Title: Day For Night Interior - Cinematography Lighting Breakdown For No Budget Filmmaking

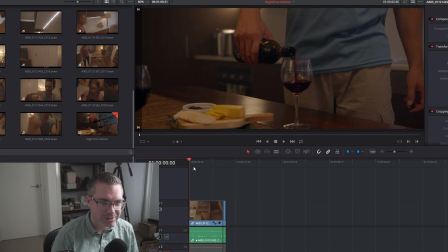And so I knew, like, where would we be able to hide the C-stand, So that's probably my first
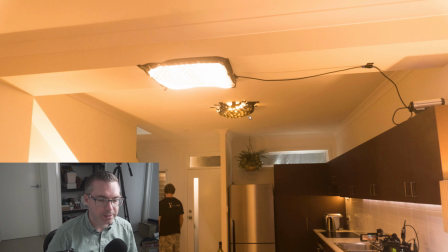thing that I would have done differently. I would have got an extension boom or some kind of rigging up there to rig between the two walls here, so I could get another panel like this.
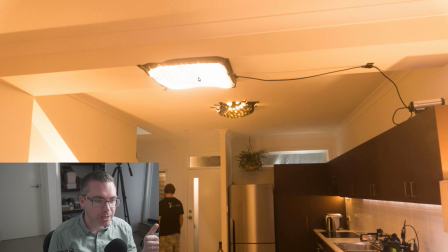Number one, it would be exactly the same color temperature, because this is tungsten. This was gelled with a CTO tungsten, full CTO, but the practical LEDs, they wouldn't have been proper daylight.
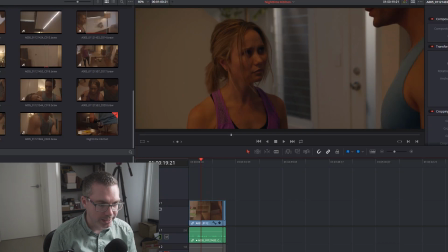They would have been just something a little bit weird and off, which is why here it looks fine.
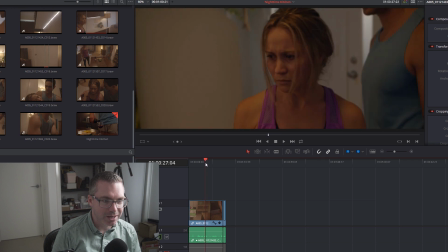It kind of hopefully sells what we're after. It's supposed to feel a little uneasy, but I feel like the skin tones here, especially on Michael here,
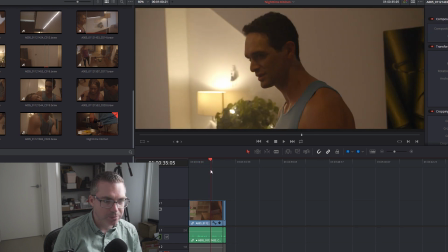are way worse compared to when they do end up moving and we start to benefit from my
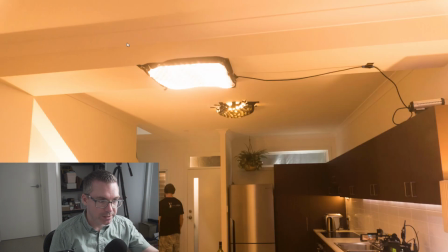actual panel taped onto the crossbeam here.
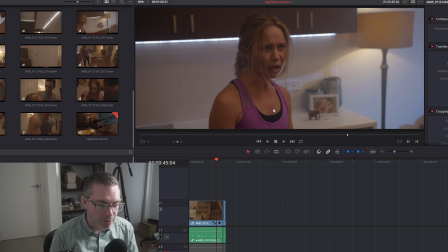Looking back at what that's doing for our actors, I think that's just way
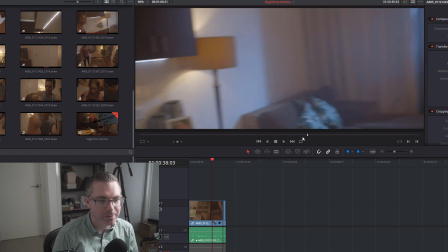nicer compared to back here.
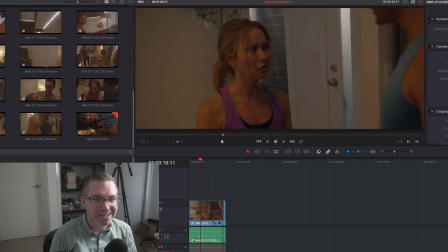So sorry, Mr. or Mrs. Editor and colorist, you have a little bit of work to do,
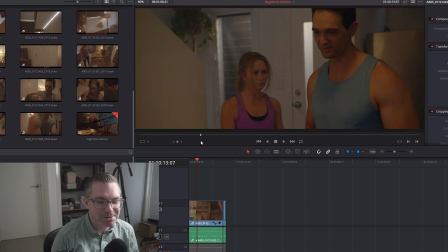but maybe we can justify that it works for the scene, who knows.
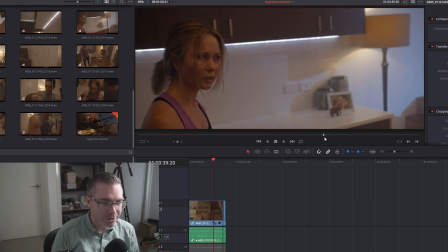So the idea was we'd light practically and then motivate off of those practical sources.
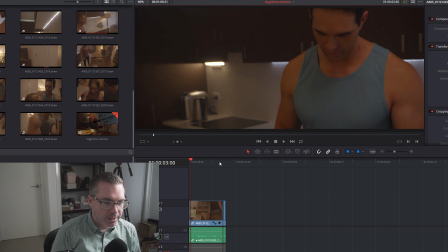Okay, so what would I do differently?
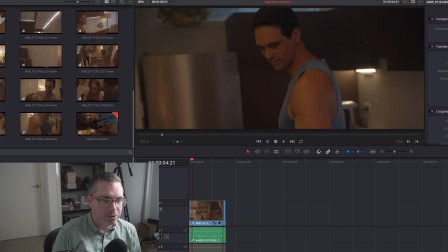We already know I definitely throw some proper Duvetine back there for sure.
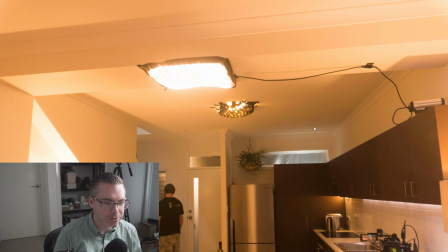It's hard to do when you don't have a crew, but man, I would have loved the ability to push this back even further so I could have filled up this window somehow. I don't know, maybe I could have frosted it and actually got it like blooming out and really kind of like throw some nice something.
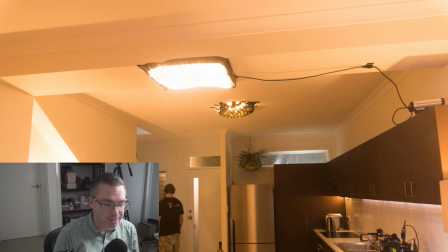I don't know exactly what, but I feel like, looking back,
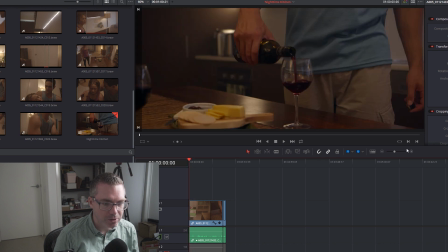this looks nice, up to the wine, picking up the wine kind of thing.
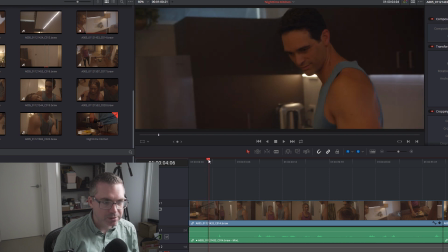This looks nice. I would have probably had, maybe if we could get a little bit higher, like having again some of this outside
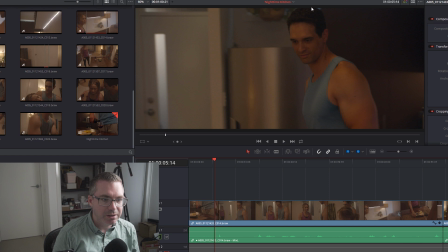streetlight kind of lamp coming in, because there's nothing really here that pushes Michael off of the background. It would have been subtle, but it would have been nice to have snuck a light near the ceiling somehow.
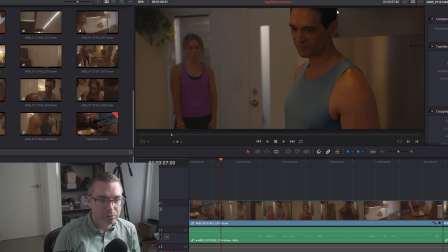Again, I just didn't have the rigging for it, but that would have really pinged off that behind his ear,
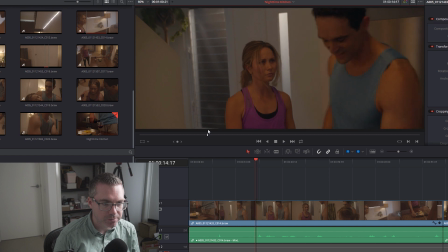especially because when she, Jessie, the actress, comes down here, this is one problem I have,
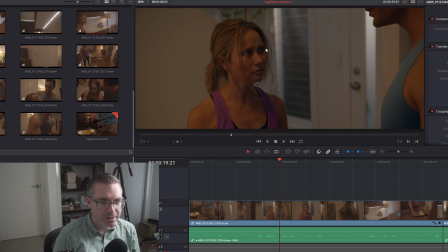is that the lighting kind of suits. I like the downlight kind of feel, but there's no real eye light here, right? There's nothing that's like, we can see that something's not quite right, but
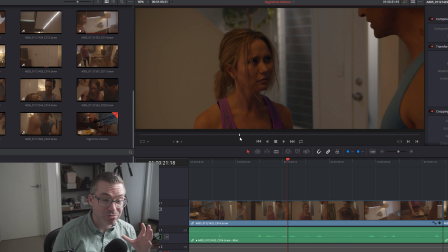I would have loved to read those eyes a little bit more. Jessie's got really, really expressive eyes, and it would have been great. Like when she starts to get a catchlight, you can really see the turmoil and the emotion in her eyes.
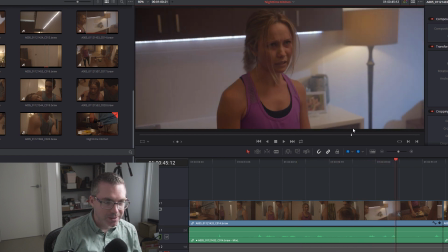And when we end up back this way, and we're right up here, and she gets pretty unhappy,
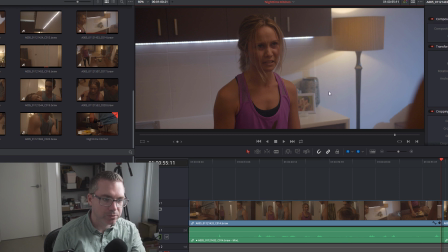it's subtle, but the downlight and the practicals in the corner, like they do catch in her eye a little bit, and so we can read her intentions and emotion way easier than back this way, you know.
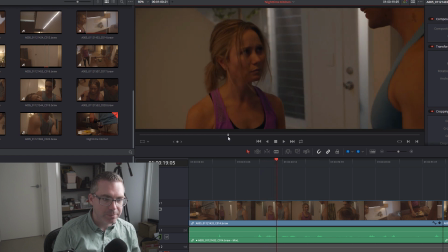So I think by having a light
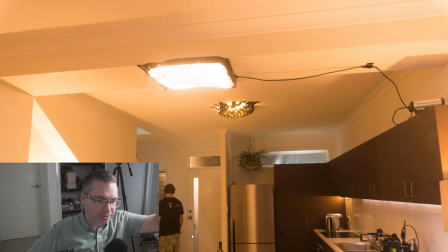in that corner above the cupboard somehow pointing down, we would have got a nice little edge wrap on Michael as he kind of turned back around. We would have just caught up her. It wouldn't have had to been intense. It could have been motivated from this like street lamp idea.
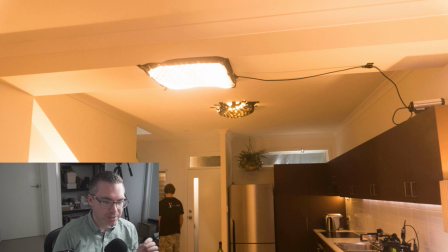It wouldn't have had to been that intense, but just a little bit. We could have just really pinged her eyes a little bit.
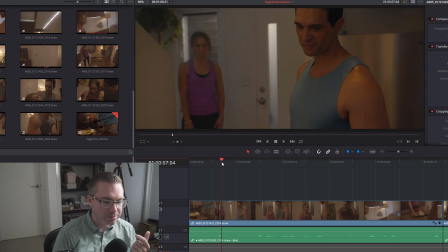So yeah, down some kind of light coming down the stairwell there would have been good. A hairlight here would have been good.
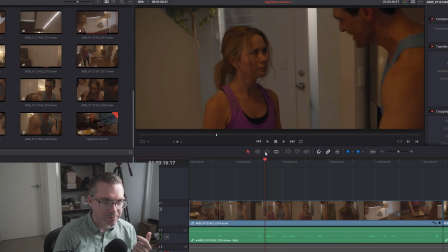So using the same panels as the far side of the room would have been good, just to marry up the skin tones a little bit.
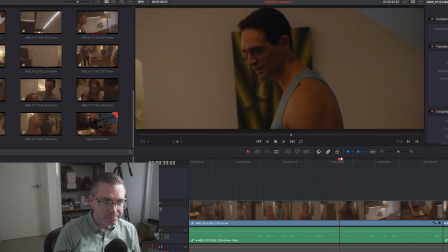But when we do start to move around, there's a lot of options for play here, you know.
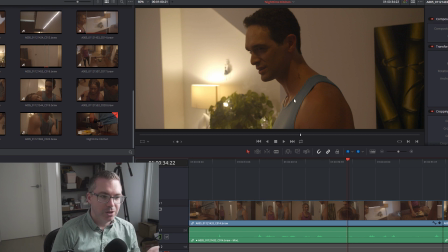So as we're kind of turning around with the practicals, we are motivating. So we're shooting far side key, which I really, really like. So when you are shooting the opposite side to where the lighting is,
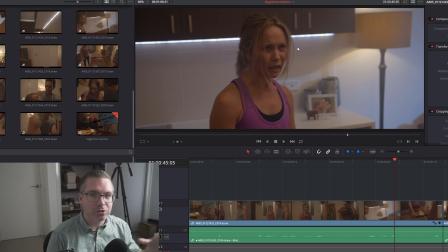you start to get just this nice gradient and this really nice contrast coming out.
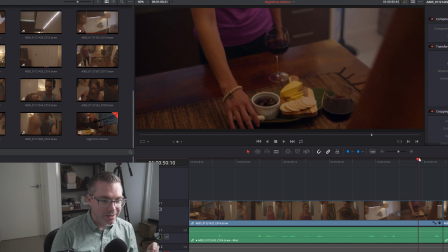And so when they get here, I think this looks great. I'm actually really quite happy.
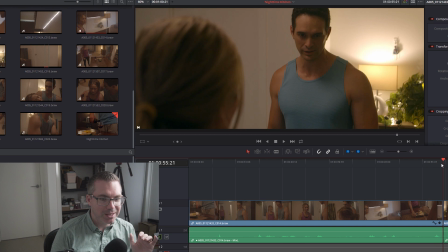Now, I think like visually my eye, the one thing, like when I go from shot to shot, they're the same color temperature here. That looks really nice with Michael, because again, we've got the light kind of coming, which is actually down light, but it's kind of motivated from the corner light.
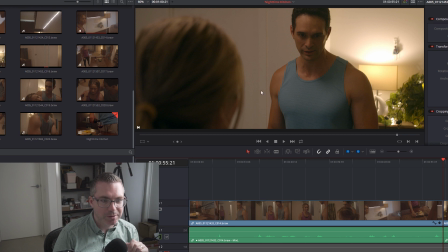And you got this nice light out of the back and giving him a nice bit of reflectance on the cheek there, and really, really brings him off the background.
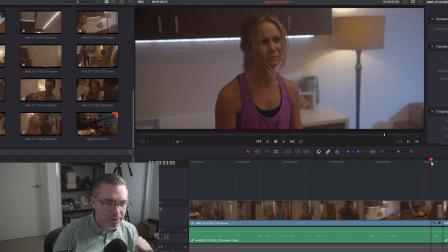I think that's just fantastic. On the right-hand side of this bit of frame is insanely blue.
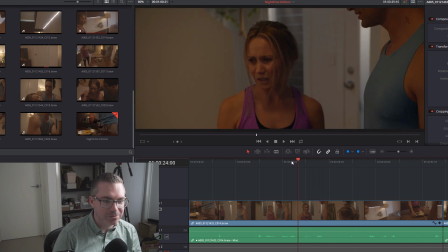The idea was to create a moonlight feel, which as we're kind of walking around, we do catch.
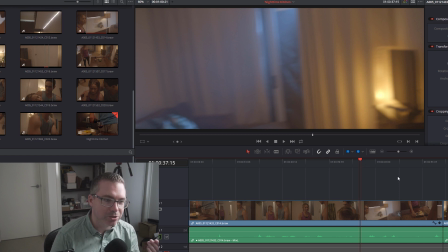And in another shot, we actually see, which just isn't in the sequence, we do see back there one more time as well. Couple of issues I have with this. I think it's way too saturated blue. I think I should have not used such a strong gel.
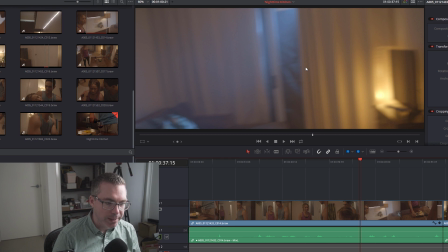Again, it was daylight. We were balancing for, I believe, like 3900 Kelvin. So already a daylight lamp would have looked a little bit bluer, and then I threw a CTO on it. So like we are super saturated. Again, in passing, it's fine.
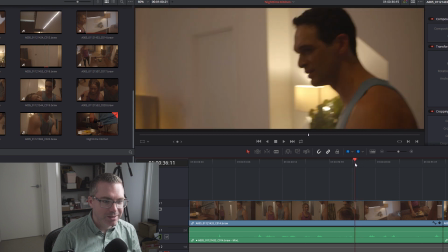You know, it's fine. We read that it's coming from outside, but I wish I'd maybe just eased up a little bit.
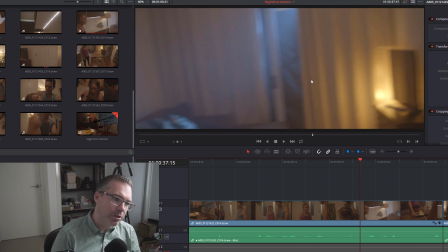I don't know what I was thinking there. And also, you can really see it does have a bit of a beam angle to it.
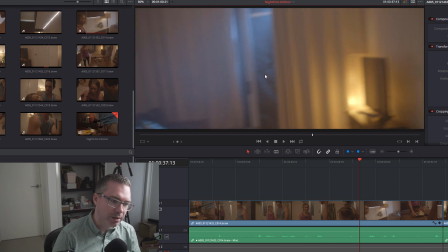I should have really flooded that out to really try and get that to fill in down here as well.
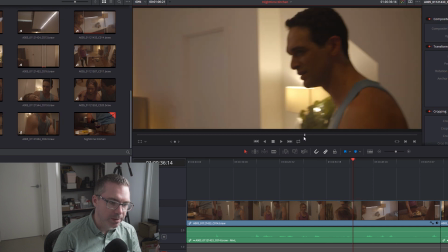I just think that would have read a little bit more realistic.
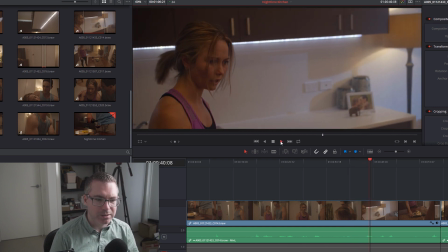Again, I've never created a moon kind of color temperature, and there are a lot of schools of thought as to how you go about creating moonlight.
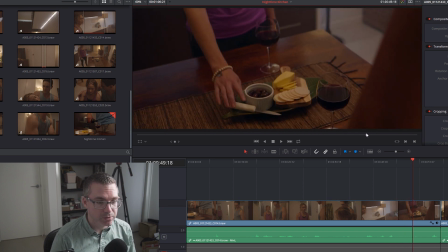Shane Hurlbert, I think, has a fantastic resource and fantastic advice for creating moonlight.
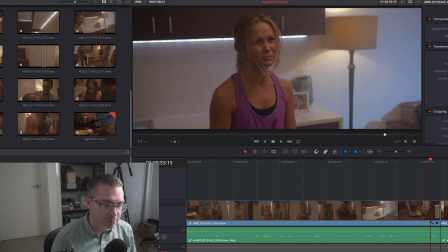Didn't listen to it here. We just gelled it blue, and here it's fine. Again, it's fine, but you and I would see that should be way less intense.
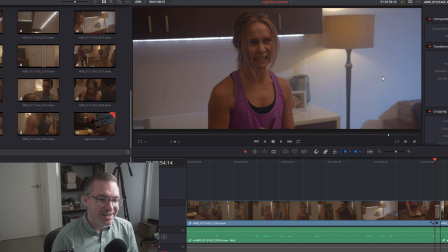Yeah, it should be way less saturated. And I think that would have read a little bit more naturally.
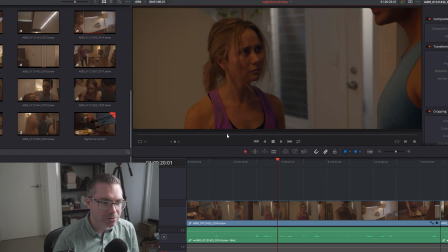But I'm generally liking how everything's exposed. I'm generally liking that.
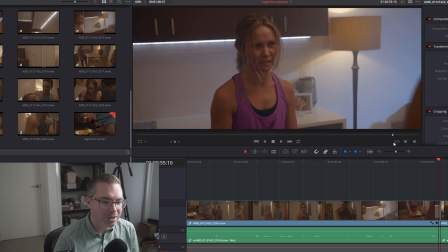We do then get one thing that does work well. You can always like try and find ways to justify your mistakes. Is that when we see her, it's, you know, it is blue, it's cool. She's obviously going through something, and he is a lot warmer. So I do like that color contrast there. And yeah, that's the scene.
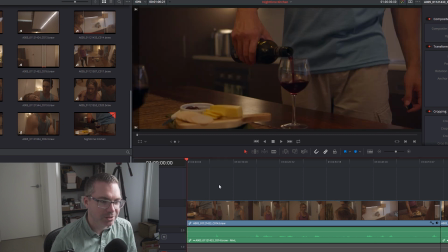So one long take. It took us about 6 or 7 takes to get that right. But what are your thoughts?